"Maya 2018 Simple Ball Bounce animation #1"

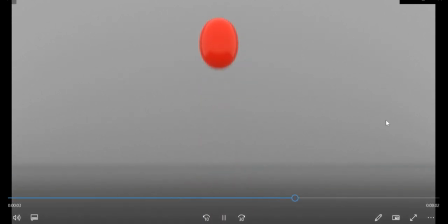[0:01]
Hello everyone. Today we are going to look at how to create a ball bounce animation in Maya. So you can see that there is a simple scene with a background and a ball that is bouncing and there are certain principles of animation.
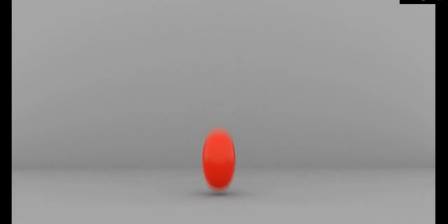[0:21]
If you follow those principles of animation you will be able to create interesting and realistic looking animations.
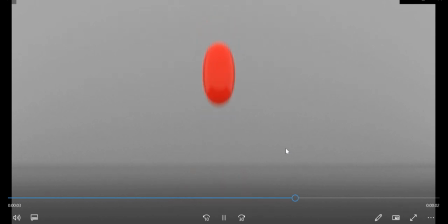[0:29]
So there are three principles of animation in this animation the first one is squish and stretch you can see that the ball as it's going down is stretching when it hits the ground it is squishing okay because of the impact
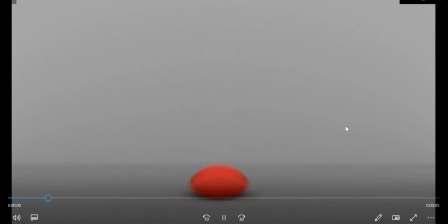[0:43]
the other principle of animation that we are looking at is the animation of weights you can see that the ball is speeding up as it hits the ground which gives the illusion of weight for the ball all right and then
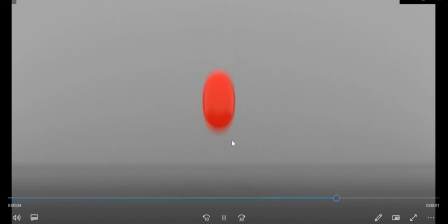[1:00]
the third principle of animation is staging how do you capture the animation if i had captured the animation from the top view i would not see any ball bouncing the ball would just be squishing and becoming round there's
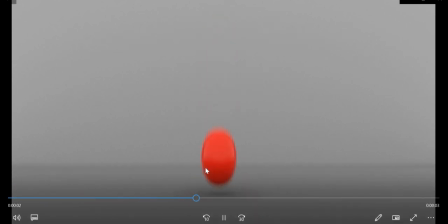[1:16]
one more principle of animation that is exaggeration so you can see that the ball is squishing and stretching more than what a normal ball would do and that creates interest in the animation all right so let us get started and see how this
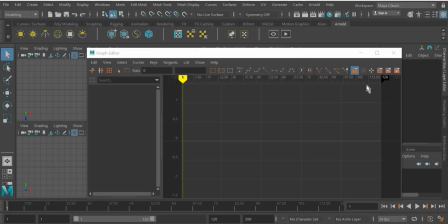[1:32]
ball bounce is done all right so we are
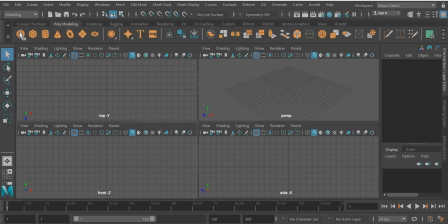[1:37]
in Maya we are going to use a polygon sphere we'll create a sphere and the sphere is has a radius of one so I will move it to one up
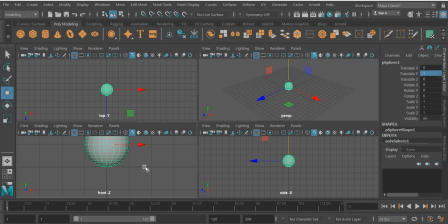[1:51]
and it will be one in y okay so what we are going to do is in the front view remove the ball up and i'll move it seven units up
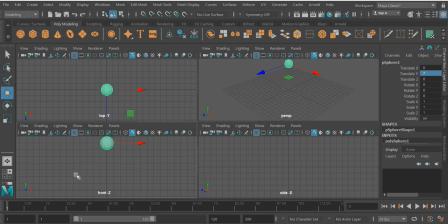[2:07]
and that is where the ball is going to start so i'll hit the s key on the keyboard at frame number one and the keyframe is created before i create the keyframe what we need to do is we need to assign a modifier so we'll go to deform we'll add a
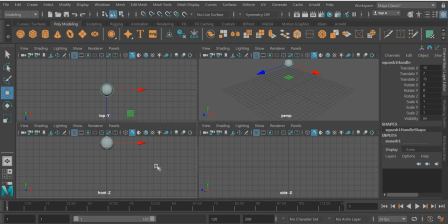[2:27]
non-linear squish okay and what the non-linear squish will do is if you go to squish there is a factor and you can squish and stretch them okay now the problem is when you move the sphere the deformer doesn't move with it
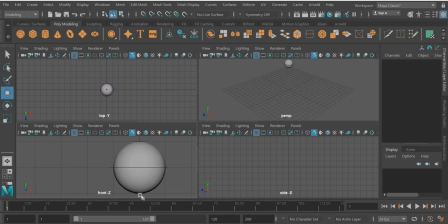[2:46]
what we will do is select the deformer first shift select the sphere and hit the p key so when you select the sphere the deformer will move with it okay now that the ball is already in air
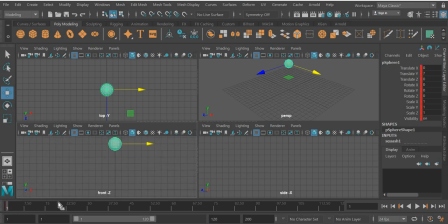[3:02]
at seven units i'll hit the s key and this is going to be uh 24 frames per second so we'll create a one second long animation so at frame number 12 the ball hits the ground which is one
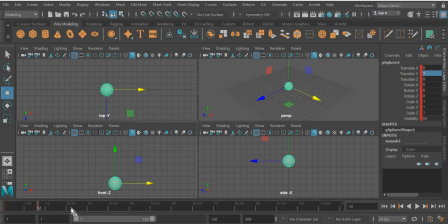[3:18]
so i'll hit the s key again and then i'll go to frame number 24 and hit the seven key so that the ball is in air again and hit the S key. So this is our basic animation. If you play it, you can see that the ball is bouncing once.
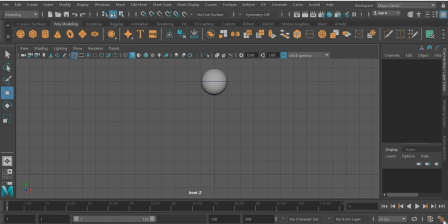[3:37]
And in your case, it might be playing very fast. So if you go to this man running button,
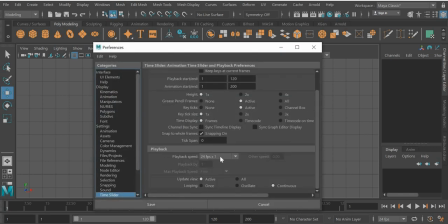[3:46]
here you can see that playback speed is,
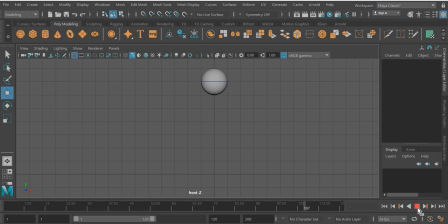[3:50]
if it is every frame which is by default then things move really fast okay so if you go to that and change it to